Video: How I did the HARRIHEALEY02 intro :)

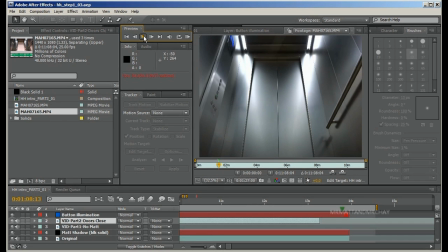(4:34)
So now I'm standing the other side of the doors. I press the button,
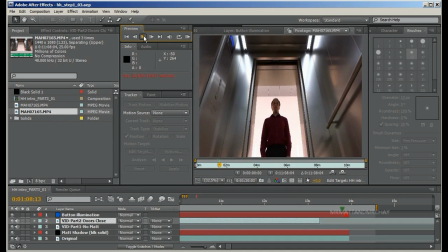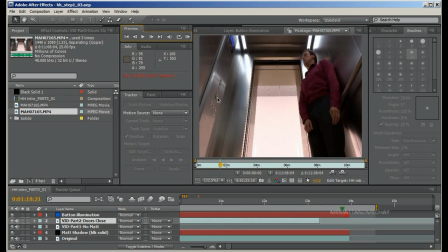(4:45)
press the button. Now did you see that the ground floor button light and then go out again? That's because I'm already on the ground floor. It's actually floor 2, as I said before. Using this I was able to trace my outline, so I went around and I traced my outline,
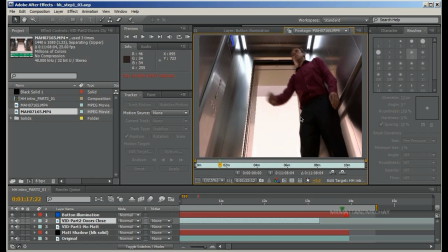(5:03)
and then I was able to move that tracing and then put that on the first sequence where I don't actually into the lift.
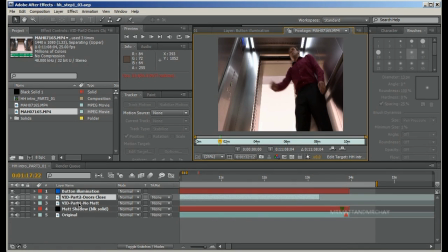(5:11)
I'm just going to come down to the layers down here. That's the button illumination which I come into.
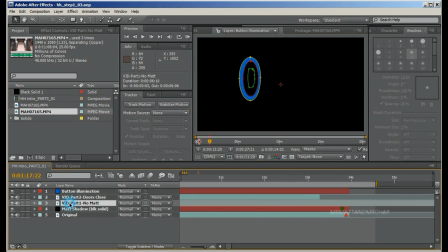(5:16)
There it is.
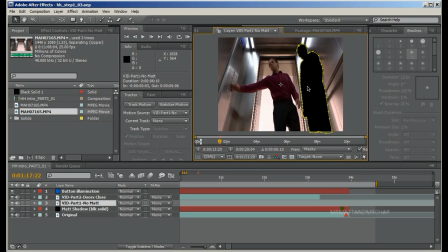(5:19)
there's the second sequence, and I've managed to import my outline into the first sequence.
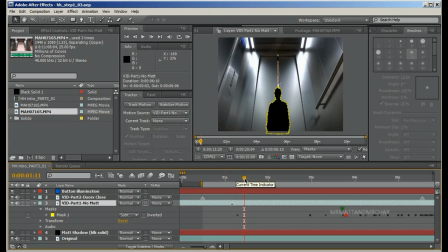(5:29)
Right, so there's the layer. Now this layer is not active yet. There is another layer somewhere. Let me see if I can find it, which follows the doors. I think it's that one.
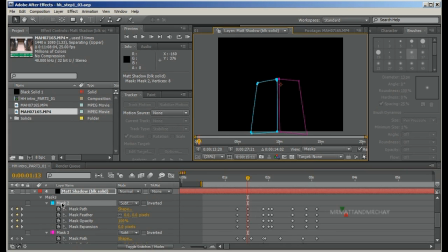(5:41)
There we go.
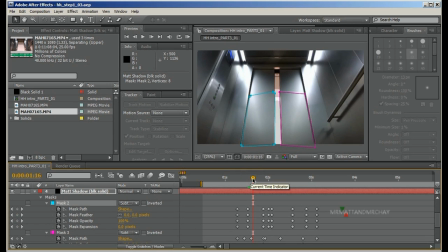(5:48)
So this is a mask that masks my shadow. I've got it just to follow the doors. So when the doors open, I'm gradually revealed. Like that.
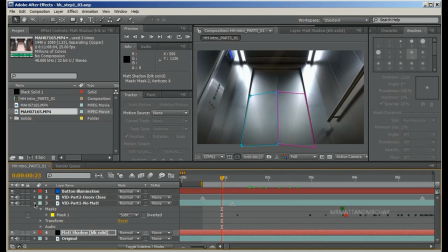(6:05)
This is Harry's introduction, so I didn't want my outline appearing. My picture appearing. This is why I had the idea of just doing an outline, so it could be anybody. But I did try to feather the lines around here and also reduce them so it's a bit thinner,
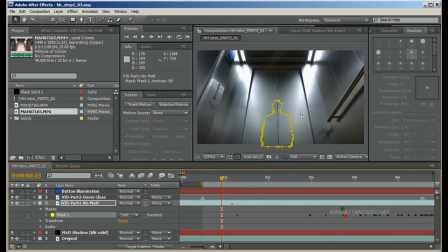(6:24)
just to disguise the fact that it wasn't me. It's sort of work, but it still looks like me, to be honest.
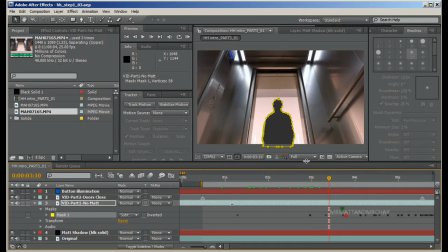(6:31)
Right, so let's follow that mask. To do that mask in the second part took a lot of work.
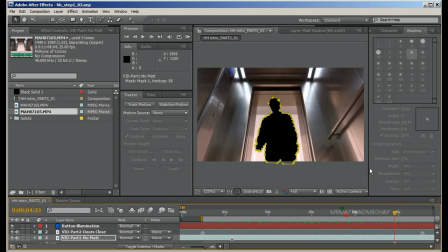(6:41)
Now I had an idea that After Effects could
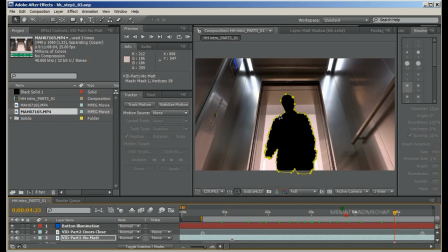(6:46)
find the outline and do this mask for me and put all these lines in. I took a lot of time to try and do that. All this is practice for me because, you know, I do video editing. I know Adobe Premiere.
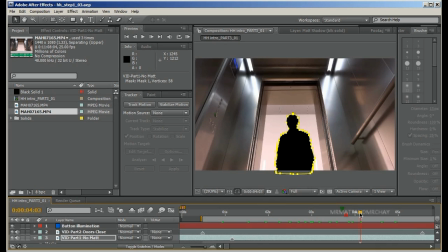(6:59)
Adobe After Effects I've been using for probably a couple of months now since I did my intro, and I'm still sort of like experimenting with some of the effects. And this is really good practice, because if you've got a project like this, then you can just try things out.
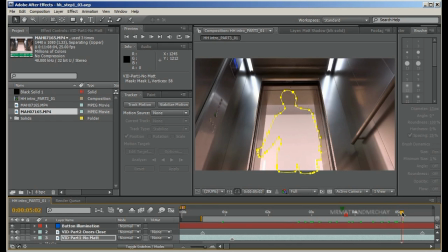(7:13)
But on this mask, I found that I wasn't able to, there's a fade off part,
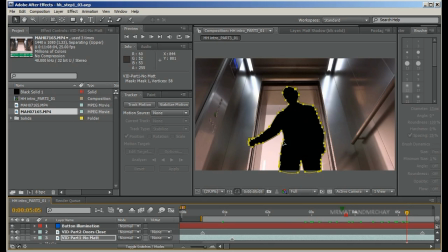(7:20)
back on again, I wasn't able to do this automated, so I actually had to put in all these dots all around my shape, and then I did some keyframes. So I didn't do that on every single frame.
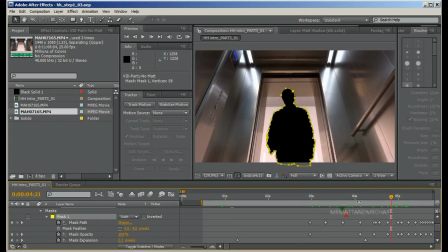(7:34)
If you just look down at this mask layer here, these dots are key points. So what I can do is I can go to like this key point here and I can put all these dots in.
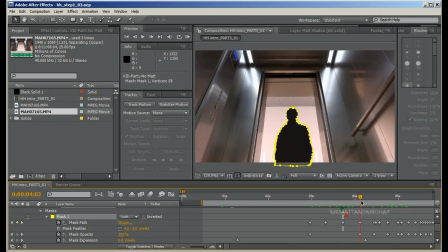(7:48)
Then I can move it along a bit to there, and then I can put the dots in the new location. And what Adobe After Effects will do is the dots will move from there to there automatically, from the start position to the finish position.
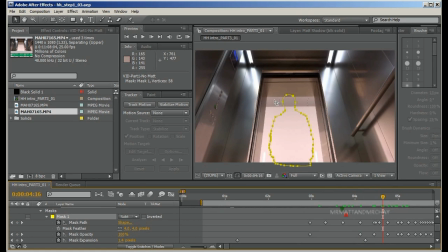(8:04)
So when I'm coming to the lift, I'm just walking towards the camera. So all that's happening is the image is just getting larger. So all I have to do is just select the dot that I want to move, and just not like that,
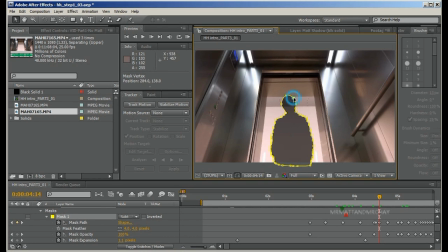(8:20)
and just drag it. So I come into the lift a bit more. I just make the mask a bit bigger. I go to there and then I move in a bit more. And actually those new dots that I put in, you can see my head shrinking again from where I made it big.